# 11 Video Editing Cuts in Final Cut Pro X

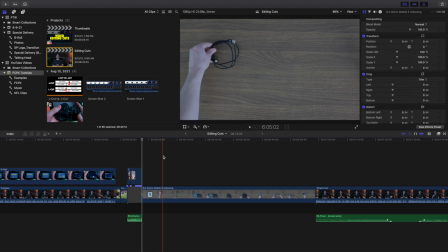[12:24]
So basically what you're doing right here, as you can see, I'm just kind of skimming through it. So you can see this is an old video that I did where basically just unboxed the Osmo Action, or the DJI Osmo Mobile right there. And as you can see, basically this whole clip of me placing it on the ground, placing the different things on the table, and setting up the DJI, that took a good 4 or 5 minutes.
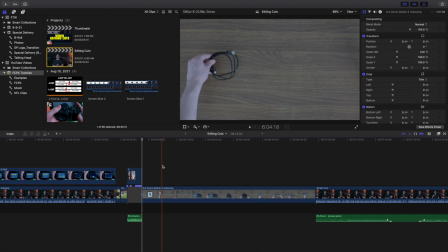[12:44]
But because I cut on the different actions right here, so you can see right here, I placed it, next cut, placed it, next cut, placed it. So I basically just kind of sped up time. Instead of having the clip run for like 5 minutes, I just made different cuts so it went a lot faster. So I guess it can be the same kind of idea of the jump cut right there, but it basically just helps speed up time.
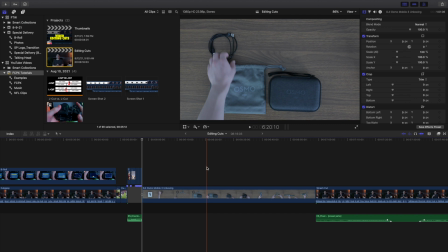[13:03]
So instead of having like a 5-minute clip, just cut out different parts to make it kind of speed up time. I'm sure you've probably seen this cut a lot. So you can see this is another example right here. So I basically, as you can see right here, I start to unzipper it.
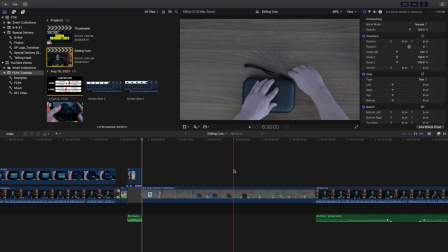[13:16]
Instead of showing me, as you can see right here, unzipper the entire thing, I had me start to unzipper it, and then boom, I cut to me finishing it. So instead of showing the entire cut of me unzippering the box right there, I basically just start right here, cut out the middle, and then show the end.
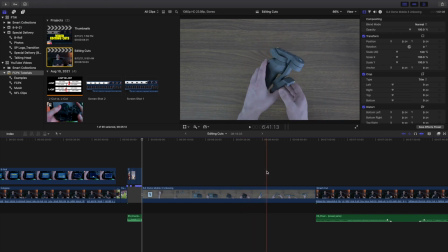[13:31]
And then you can see right there, and that's pretty much it right there. So you can see right here, open it up right here. I opened it right here. Instead of showing me, bringing it into frame, I just cut right to it being in frame, and then I screwed it on right there.
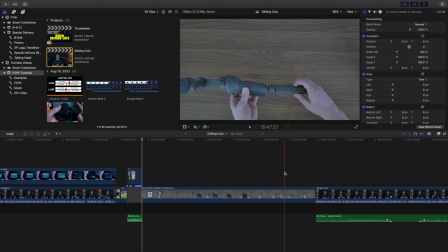[13:45]
So you can see I made a little bit of a cut right there. So quick cuts are really nice to just help show the speeding up of time. By the way, if you want to know how I skimmed, I just press this little icon right there. The
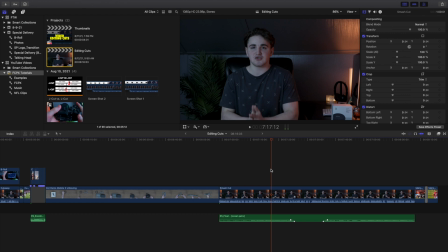[13:56]
10th cut I want to go over is what I think people call like a smash cut, or just call like a cutting up the music. And basically, let's say you're like a really cool, let's say right here you have like a really cool, epic B-roll shot, really cool epic B-roll shot, and then you maybe just like cut to you like sitting in a car, starting off the video talking about the trip.
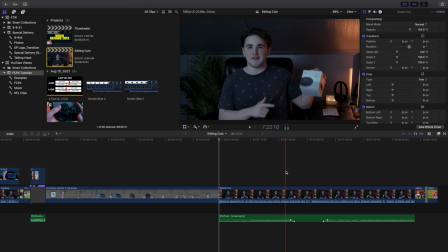[14:16]
Instead of having that cool hype music play and then have it keep playing as you're talking, it doesn't really look good. So I would try experimenting with cutting out the music. So maybe cutting out the music with like a serious part, an awkward part, a funny part.
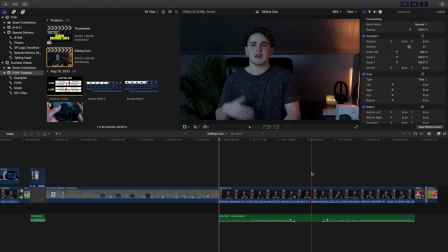[14:31]
Let's say it's kind of like a weird, awkward part. It's probably a good idea to try cutting out the music. Basically, this cut just helps change the mood. There's no, right or wrong way. It's definitely hard to describe this cut, but try it. Try cutting out the music. Let's say your sequence, goes on. You realize, actually, what if I cut out the music?
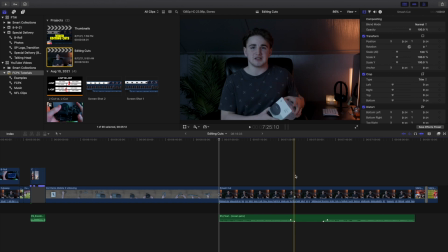[14:47]
I think it would actually, you'll create a different mood. So just try it. Try cutting out the music. Don't always, especially if you're doing a YouTube video, don't just always have the music played the entire clip. Sometimes it's a good idea to try experimenting with cutting out the music. It can help change the pacing.
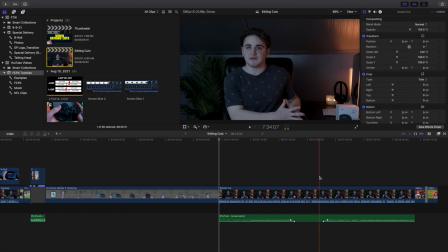[15:01]
It can change the mood. So it's definitely just a very interesting idea, and especially if you have like a really cool action sequence, and then you have kind of like a very kind of like quiet, mellow part. It makes a lot of sense just to cut out the music. Also, you could add a riser. I think it would just be a really cool way to just kind of change the mood, so you're kind of really excited, and then boom, you're kind of brought in this kind of quiet,
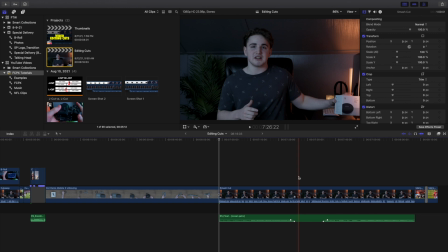[15:21]
awkward, kind of weird situation. So it can definitely help create the pacing and create the mood. It's just kind of an idea. Just try it out. It doesn't always work, but it's just an idea. Now the next cut I want to go over is the fade or the crossfade, and if you watch a lot of old Disney animations, you'll see this cut being used a lot. A lot of times they won't just jump cut from scene to scene. They'll kind of either freeze frame it, or they'll show a very slow scene, and then as you can see right here, it slowly just fades into the next scene.
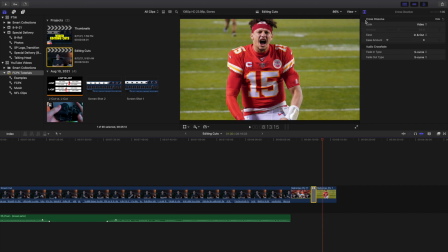[15:52]
And if you want to wonder what that's called, this is just called a cross dissolve. So just use a cross dissolve. So basically, you're just fading between two scenes. Instead of having a harsh jump cut, you basically just fade.
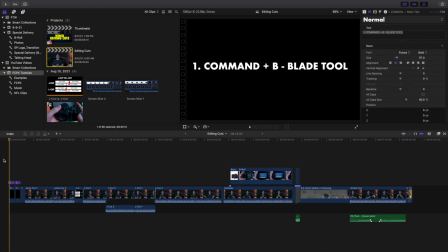[16:02]
So it's like a fade cut, or like a cross fade cut. Pretty much it. Those are all the different 11 video editing cuts. I know they weren't the best example, but I tried my best to find at least decent clips that showed the idea of these different cuts.
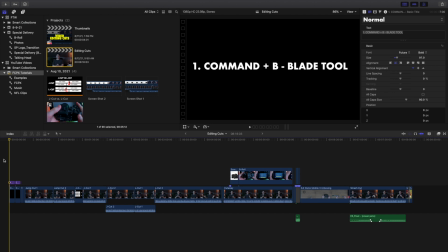[16:17]
And this video is more to go over the concept and the idea of these different cuts, just to help make you aware there's some really cool cuts. And I highly encourage you to just experiment with a couple of these different cuts. They're just really cool different cuts, because yes, spoiler alert, the jump cut is not the only cut.